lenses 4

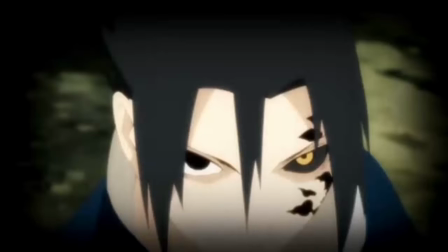[4:19]
I could say this is 50 millimeter lens look, but this is 2D animation.
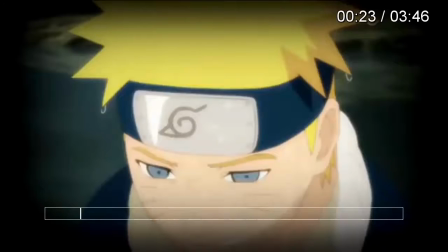[4:25]
So okay, so there's this shot over here. There.
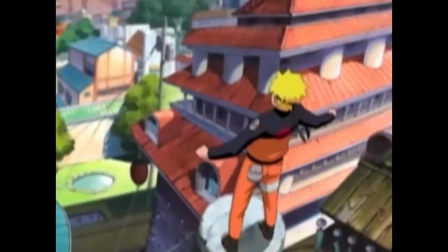[4:32]
So this is one of those shots where there's so much focus on the background and tiny little bit focus on the subject. I could say this is perhaps a 24 millimeter lens, or maybe perhaps 16,
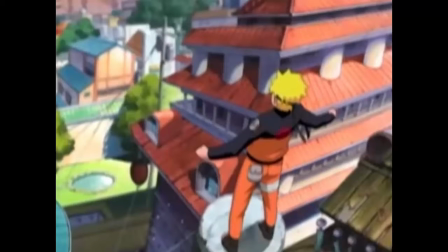[4:47]
but the whole point is that in this shot there is more focus on the back, and somehow there's also some focus on the subject.
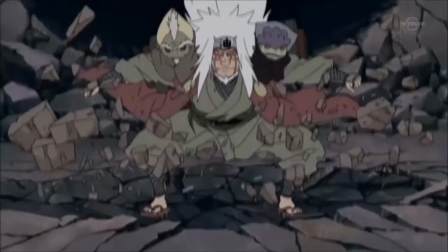[5:00]
Okay, the same case here, where there's focus on the subject and a tiny little bit focus on the background.
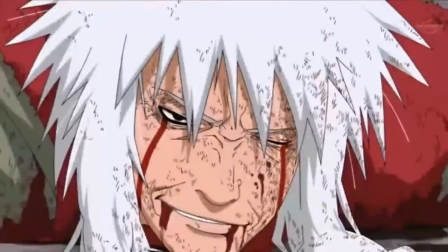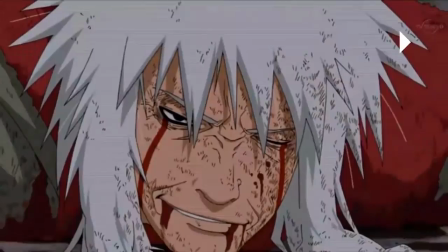[5:18]
Okay, not to mention this part too. I should. Yeah.
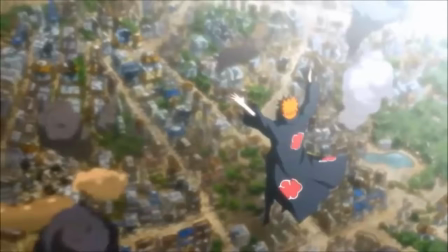[5:24]
So, what do you see in this shot? Well, essentially, what is happening in this shot? There is focus, I can say, in both the subject, this guy who is like about to devastate a whole village, and there is focus on the village.
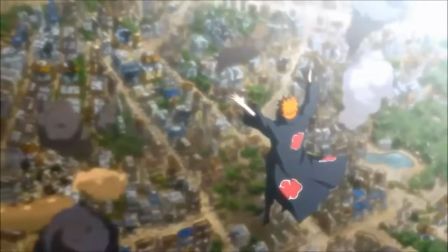[5:43]
So this is perhaps let's say 35 millimeter lens. I hope I'm right, but somehow 35 millimeter lens, because here we get to see both places. I mean, we get to be like psychological.
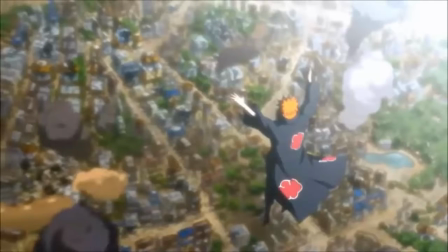[5:59]
We are told, hey, look at this guy who is going to destroy everything, and look at everything that he's going to destroy.
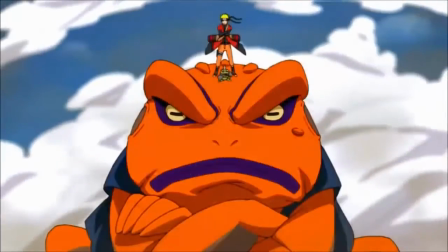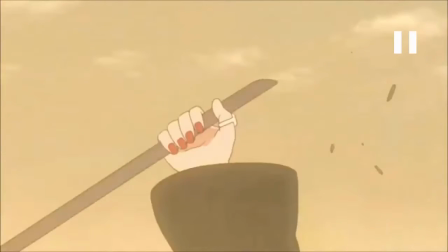[6:12]
Okay, so I hope you get the whole point.
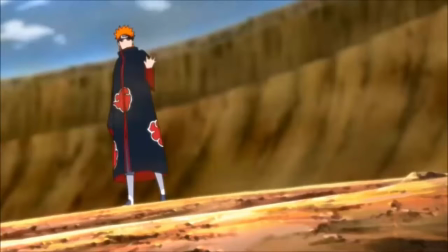[6:19]
Like in this shot, it's more about the character who is about to to slam somebody on the floor, and it's more about the character than it is about the background. So this is perhaps maybe 50 millimeter.
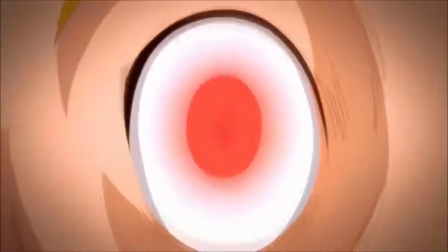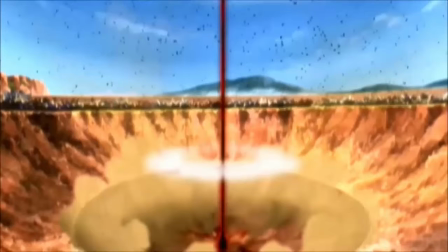[6:44]
So this is perhaps a 16 millimeter, because it's all about the background. So my main point in showing you this 2D animation is to show you that these principles do not apply just to 3D, just to video, but they also apply even to 2D animations because of the whole psychology of it.
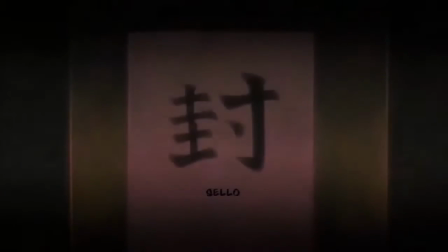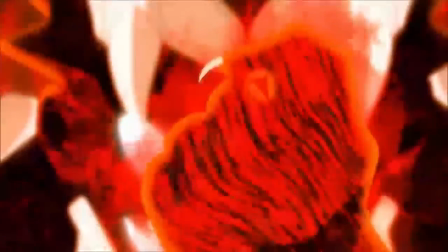[7:10]
So yeah, so that's essentially it.
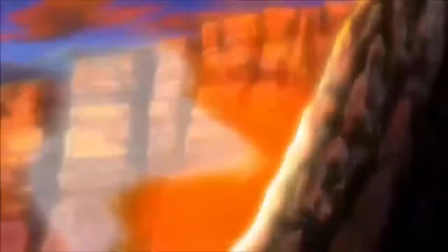[7:14]
So um let me go and show you another one, and then you'll see how things go.
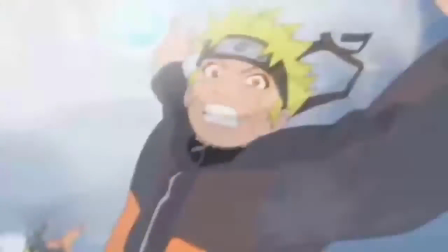[7:23]
My whole point is I want you to understand, I want you to see things that you maybe perhaps didn't see before,
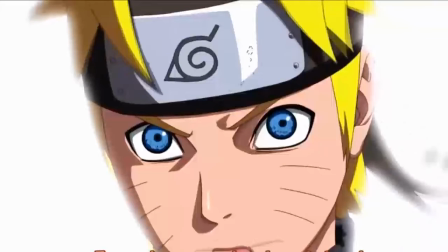[7:29]
and I hope I haven't ruined stuff for you. Some people may be like, oh my god, now I can no longer watch Naruto the same. But every time I watch, I'm like, oh my god, that's 50 millimeter.
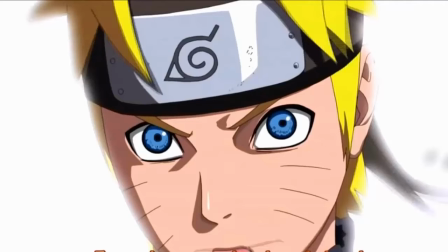[7:44]
Oh my god, that's a 14 millimeter shot. So I hope I haven't ruined your childhood.
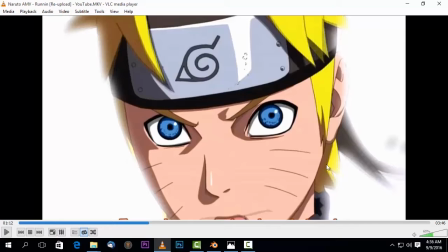[7:51]
So yeah, so let's go and do that final trailer, the final Battlefield 1 trailer, another one.
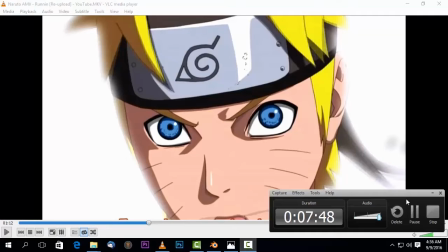[8:00]
So yeah, let's go. So here we are. Let's play the trailer and see how things go.
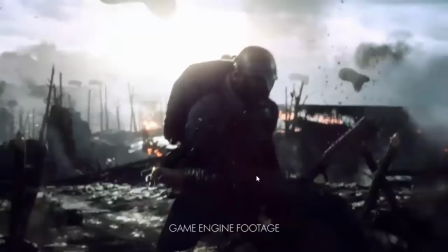[8:12]
Okay, what do we see here? This looks like 50 millimeter lens or 35 millimeter lens shot. We have focus on the background. We also have focus on the back.